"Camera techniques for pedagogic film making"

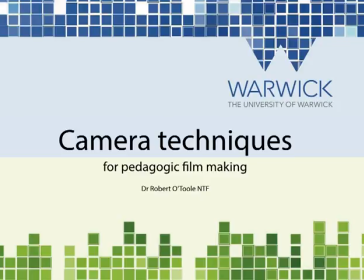1s
Hello and welcome to this presentation about camera techniques for pedagogic filmmaking. This is all about how you frame shots and sequences of shots for impact in teaching and learning. My name is Dr. Robert O'Toole.
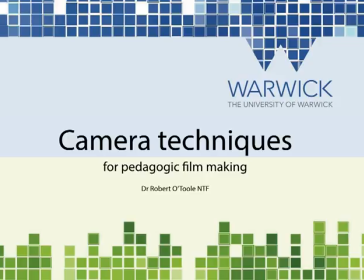17s
I'm a National Teaching Fellow and Senior Academic Technologist at Warwick, and I've been making videos for educational purposes for many years. And what we have here is a selection of examples from a wide range of sources, some of them professional
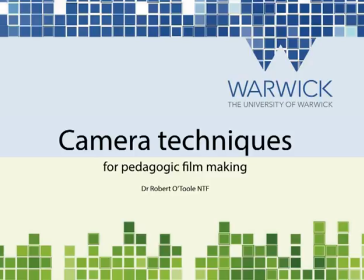32s
productions from the BBC, for example, and some of them that I've made myself and other people have made at Warwick.
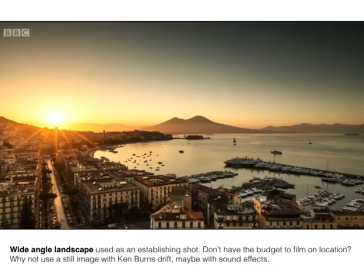39s
So let's have a look at the first example. So here we can see a wide-angle landscape. Typically you see this at the start of a film. It's used as an establishing shot. Now in this case it's a BBC production, and they've obviously gone out on location,
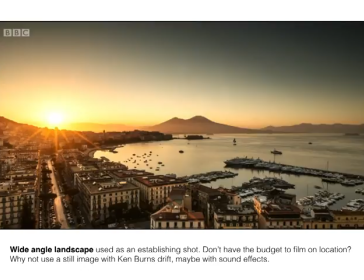56s
got there exactly the right time to capture the sunrise or sunset, and they filmed it in very high quality, so high definition. If you don't have the budget to do that, and very few of us have, you can still achieve an effect like this by using a still image, a high quality still image, and adding onto
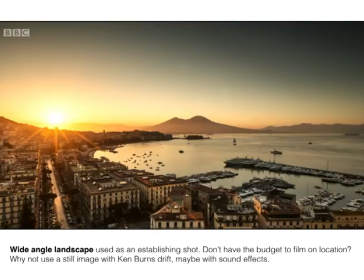75s
it something called the Ken Burns drift, which is an effect named after the documentary filmmaker Ken Burns, which you see quite often. It's a still image, and you can apply an effect in iMovie, for example, where the camera seems to drift from a starting point to an ending point.
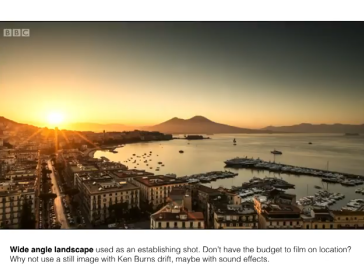94s
It may drift across the image, or it may drift out of the image, zooming out or zooming in, whatever works. And you could add some sound effects to that to make it seem like real video.
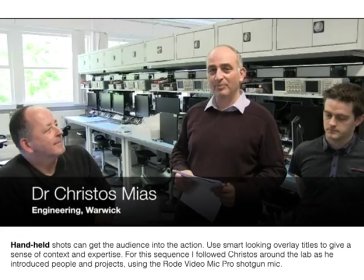108s
So here is something quite different. You might, after making the establishing shot, move on to some handheld shots. They can get the audience into the action, which is what I've achieved here in this lab situation. So I was following these guys around their lab as they were showing me things and introducing people.
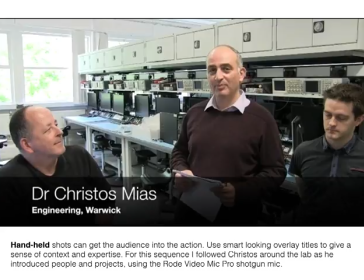128s
Use smart looking overlay titles to give a sense of context and expertise, and this is a standard title in iMovie. For this sequence I followed Christos around the lab and introduced people and projects using a Rode Video Mic Pro shotgun mic attached to the top of the camera,
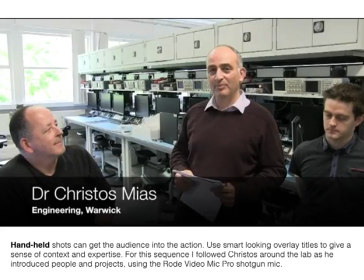146s
which along with some noise elimination in iMovie gave good enough results.
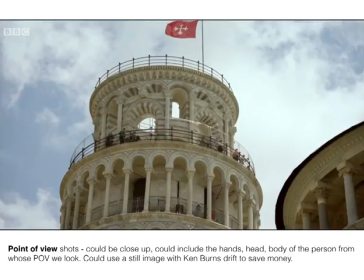153s
So here again is another professional shot from a BBC documentary, and you can see it's a point of view shot. So we are as an audience looking upwards at something from the point of view of
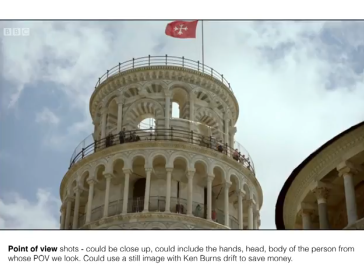170s
the experts who are going to be telling us about it. And that can include the hands, head and body of the person from whose point of view we're looking. And you could also, if you can't actually film the thing, use a still image with Ken Burns drift to save money, time,
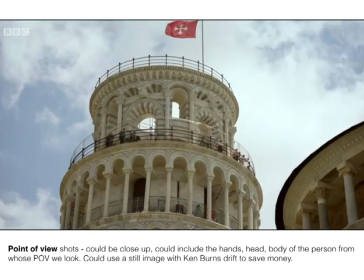190s
and make it easier to do. So who's looking at this point of view?
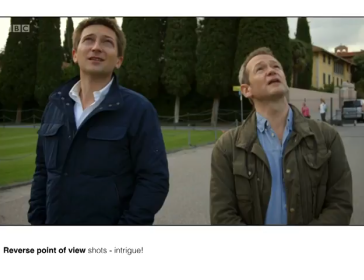196s
So here's, we reversed the point of view now to see the people who are actually looking up. It's Michael Scott and Alexander Armstrong there, and they're looking upwards towards that. Now you may show the point, from the point of view first with them talking over the top and then switch to this shot, or do it the other way.
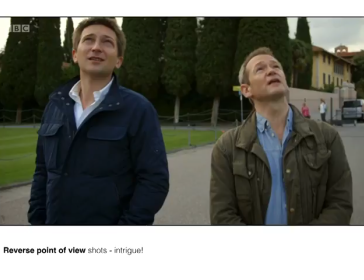216s
I think in this case they were walking towards the building, looking up and talking about it, and then we switched to the shot looking upwards at the building.
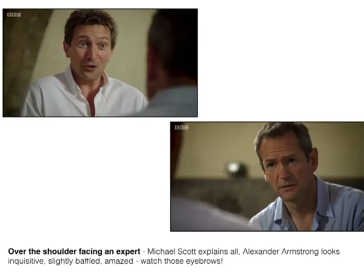227s
And here's another one from the same programme, and this is something that they use, and you see this quite a lot in BBC documentaries. So it's over the shoulder of somebody who isn't an expert facing the expert, and you can see Michael there is explaining all about something.